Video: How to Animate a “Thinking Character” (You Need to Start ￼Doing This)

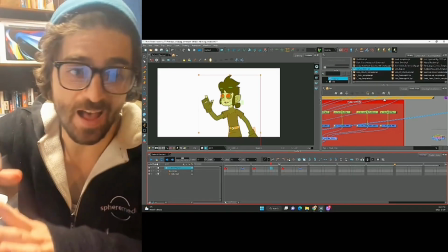(7:44)
Let's add our tweens.
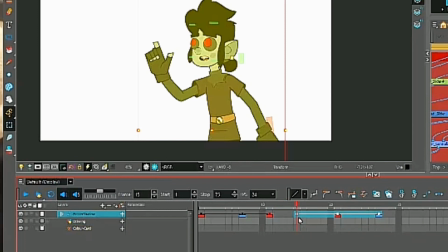(7:48)
And already I know we need more of a pause in between our two actions. So let's move those down.
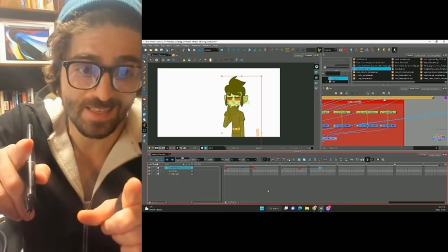(7:54)
Now we need to add our ease in and ease out. Perfect.
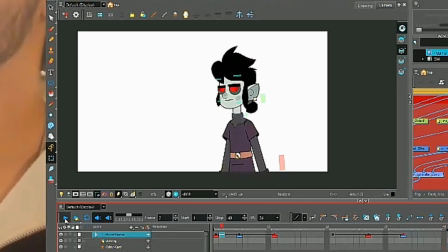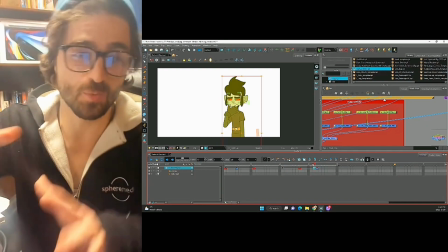(8:03)
Our second action is a lot quicker than our first so we're varying up that spacing to make our animation more interesting.
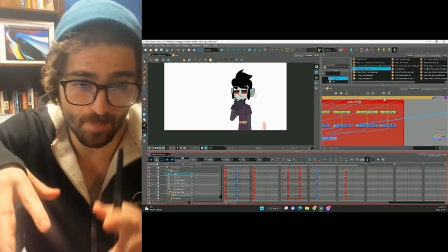(8:10)
Okay so I went in and I cleaned up this animation a little bit. I added some overlapping action, I added some squash and stretch, and I converted it to twos.
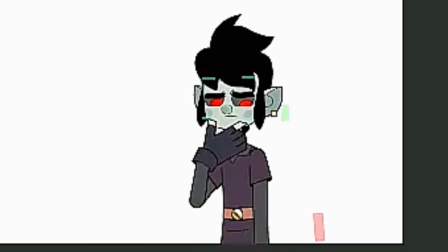(8:18)
But if you notice it's still missing those eye darts and pupil movements. So let's take a look and see if we can add those in now.
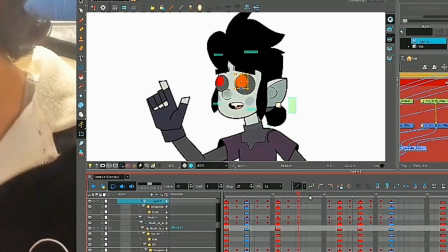(8:25)
As he comes up, let's Let's have his pupil move around this frame.
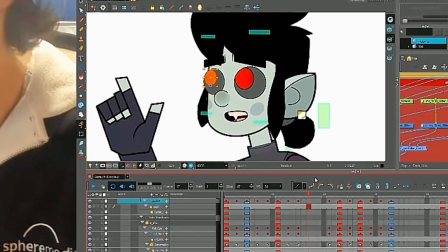(8:33)
Same thing with the other one. We just want to make sure we're moving the pupils the same distance.
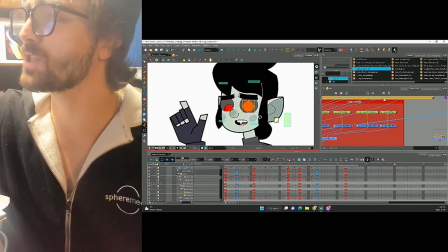(8:38)
So over here, I'm going to have the pupils move into their position before the action even starts.
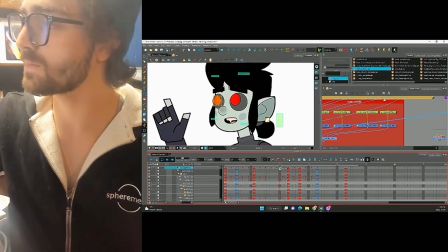(8:45)
So we're going to have to tween them here. And now the other one. The pupils are even leading the action.
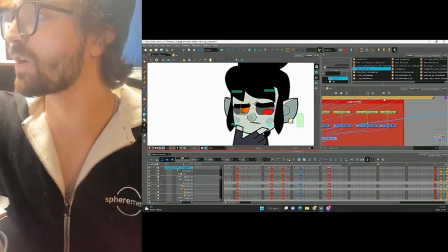(8:56)
the last thing have the pupils dart up and
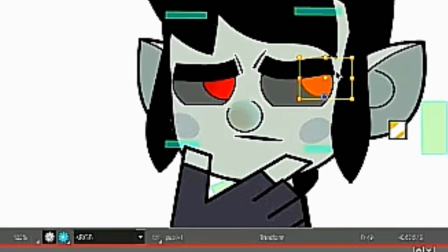(9:01)
look to the side and of course maybe add a little bit of extra movement to them right
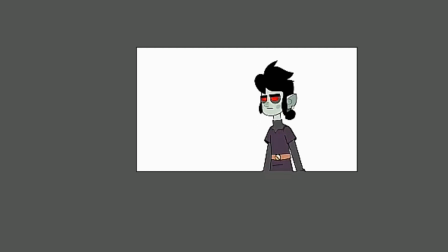(9:11)
and there you go guys that's a very simple animation it didn't take us very long but the character is really coming to life most of that
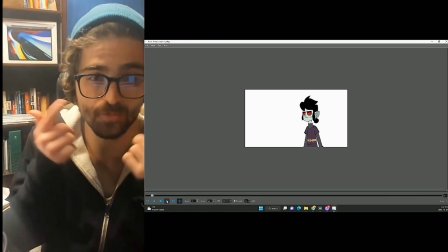(9:20)
life is being communicated through those pupil movements so remember you don't really need a different pose every time a character says something different. Sometimes you can stay in one pose, but use the pupils and the eyes to kind of communicate what the character is thinking. Sometimes that makes the character feel more alive than if it was just moving around all the time. That's all I have for making characters think. Any questions please post them in the comments. Thanks for watching, and I'll see everybody in the next video.